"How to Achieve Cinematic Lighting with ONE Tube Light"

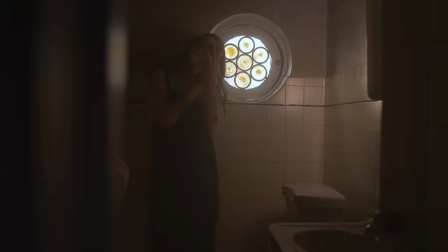[0:01]
Hey what's happening everyone my name is Ryan and today I wanted to show you how you can get these three different looks using the same light. Let's get into it.
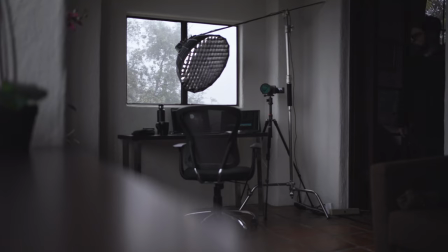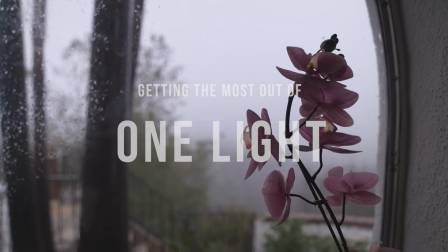So today I'm going to break down three different cinematic style scenes that you can use for your films.
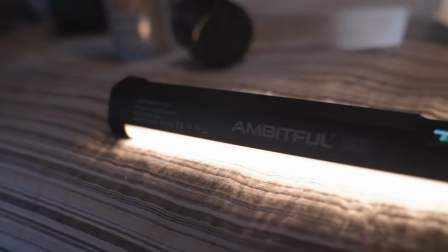[0:26]
The one light that I'm using is the Ambitfull A2. I'm not going to go into huge detail about this light because I've honestly talked about it a lot in a lot of my other videos.
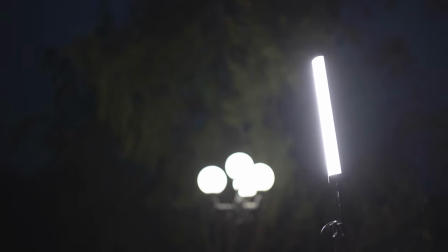[0:34]
I promise I'm not sponsored by these guys. I just really love this light and for the price at $50, you could really do a lot, which is what I'm gonna show you today.
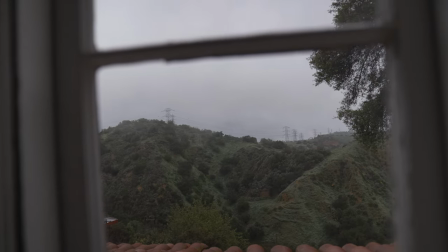[0:42]
Right now, I'm actually in Southern California where I actually used to live and I'm staying in this really nice house,
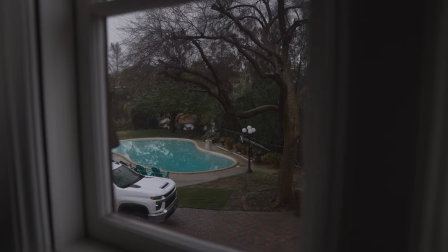[0:47]
splitting it with some family and it just has this really old architecture kind of look,
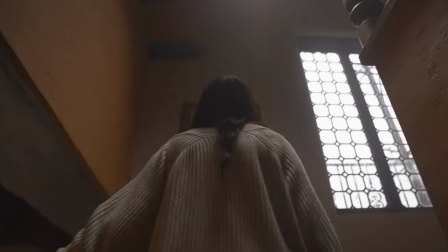[0:52]
really old school style. So I thought I would create a couple of scenes in some of the rooms here and even outside in the yard and break those down for you here. I decided to pack really light for this trip because I didn't wanna bring a whole bunch of gear with me all the way to California. So in true fashion, I'm going to create all of these scenes just using what I have available to me.
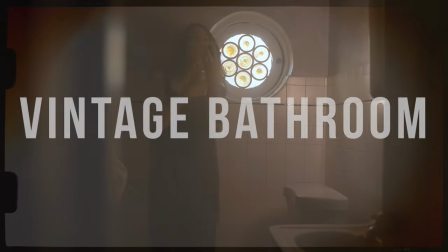[1:09]
All right, so let's get into our first scene, and that is the vintage bathroom scene, or at least that's what I'm calling it.
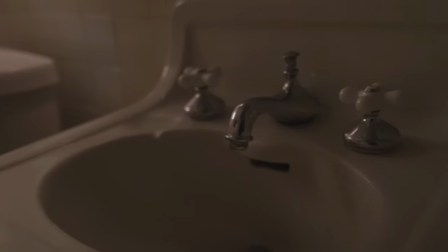[1:14]
This bathroom is one of the first rooms that really caught my eye, all the tile and the super old sink. But the thing that really caught my attention the most was this window, this stained glass window.
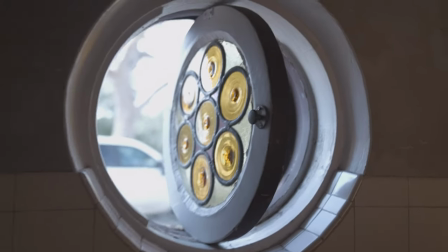[1:23]
It was just emitting this really warm hue in the bathroom, and I thought this could be a really cool vintage-style bathroom scene.
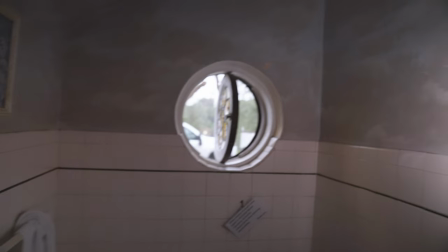[1:30]
I don't know. The first thing I did was turn off the bathroom lights because they had this hospital fluorescent vibe, and I wasn't really digging that. So I turned those off. Then I set up my light. One of the reasons that I really love using this little tube light is that it's magnetic so I can slap it onto any metallic surface, which is what I did here. I stuck it right to one of these lighting fixtures that we turned off because it had a metal base and I faced it towards the window.
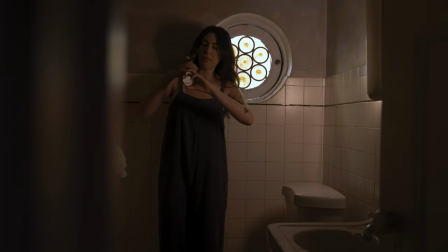[1:52]
Now this light was spilling all over the room and onto my subject, which was my wife. She helped me out with this particular scene. So I decided to add a bit of negative fill onto the right side of her face. I didn't bring any negative fill with me,
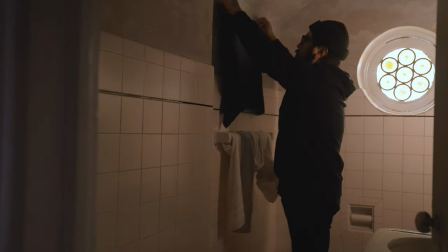[2:02]
so all I did was take one of my black t-shirts and literally stuck it on this picture frame that was to her right, and that seemed to do the job. To control the lighting a little bit more, I just added a bit of gaff tape on one side of the tube light, and that seemed to do the trick. All this just added shadows and layers of things, creating a little bit more depth for the scene. One more thing here is my color temperature. So when I had the window open, the color temperature was daylight, which is 5600 Kelvin, and when I closed the window, it gave her more of a warmer temperature. so I decided to set my light to match that color temperature about 2800 Kelvin. Now if you don't have a bicolor light like this tube light then all you really need to do is use a CTO gel which is a color temperature orange gel and stick that in front of your light.
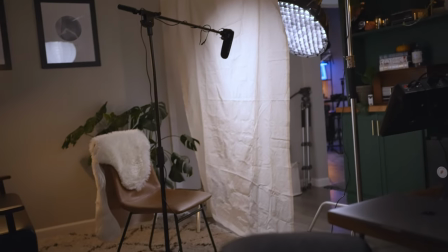[2:43]
These are really affordable but if you don't have access to gels you could just reflect your light off of a warmer surface like a warm tone curtain or bed sheet or something like that.
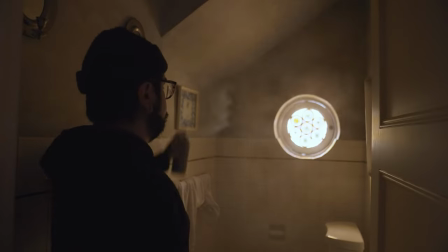[2:52]
After this I just sprayed a little aerosol haze. If you've seen some of my other videos I use my haze machine a lot but again on this trip, I decided to pack light. If you don't have access to a haze machine, this will work really great.
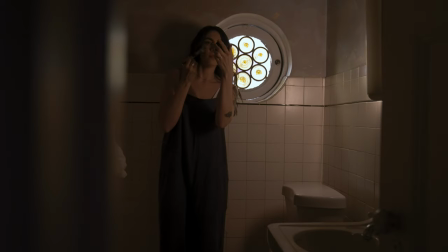[3:02]
So here's our final look for this scene, starting with just the window light, then our tube light, our negative fill, and then the final look.
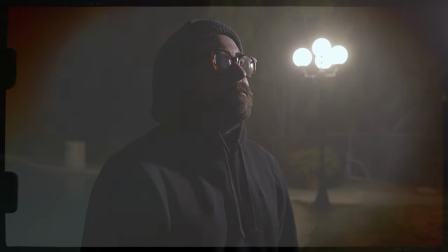[3:10]
All in all, I think this scene came out pretty great. Let's move on to our next scene, and that is the street light scene. This house had so many old features, and one of the details that I saw right away were these street lamps. Now, they're not really street lamps because they're not in the street. They're in the front yard of this house, but that's what we're going to go with today. I saw this light and loved it, so I thought I would use it to motivate our lighting for this particular scene. This one's real simple.
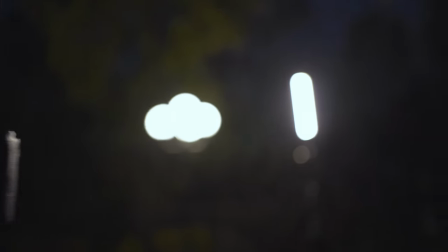[3:33]
All I did was set my camera, frame the shot, and then we set our tube light off to the side of our subject and at a good distance to try and soften the light just a little bit. Now, if you don't have a C-stand, no worries at all. You could use whatever lighting stand you have, or you could ask a friend to hold the light and that would work just as well.
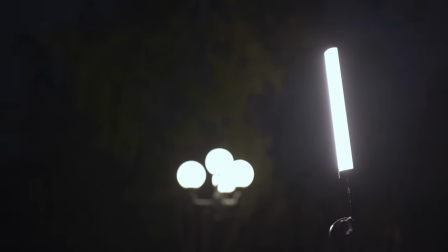[3:48]
There's no real reason why I used a C-stand other than the fact that that was the only lighting stand that I brought with me on this trip.
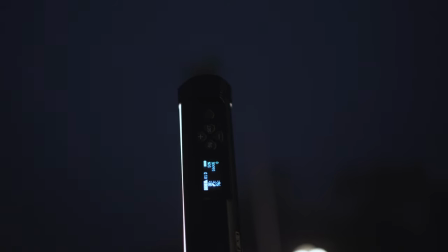[3:54]
Okay so after this I set my tube light to match the color temperature of the street light. I just got the shot and then something unexpected happened. Some fog rolled in right as I was finished getting the shot and this was looking really cool around this street lamp.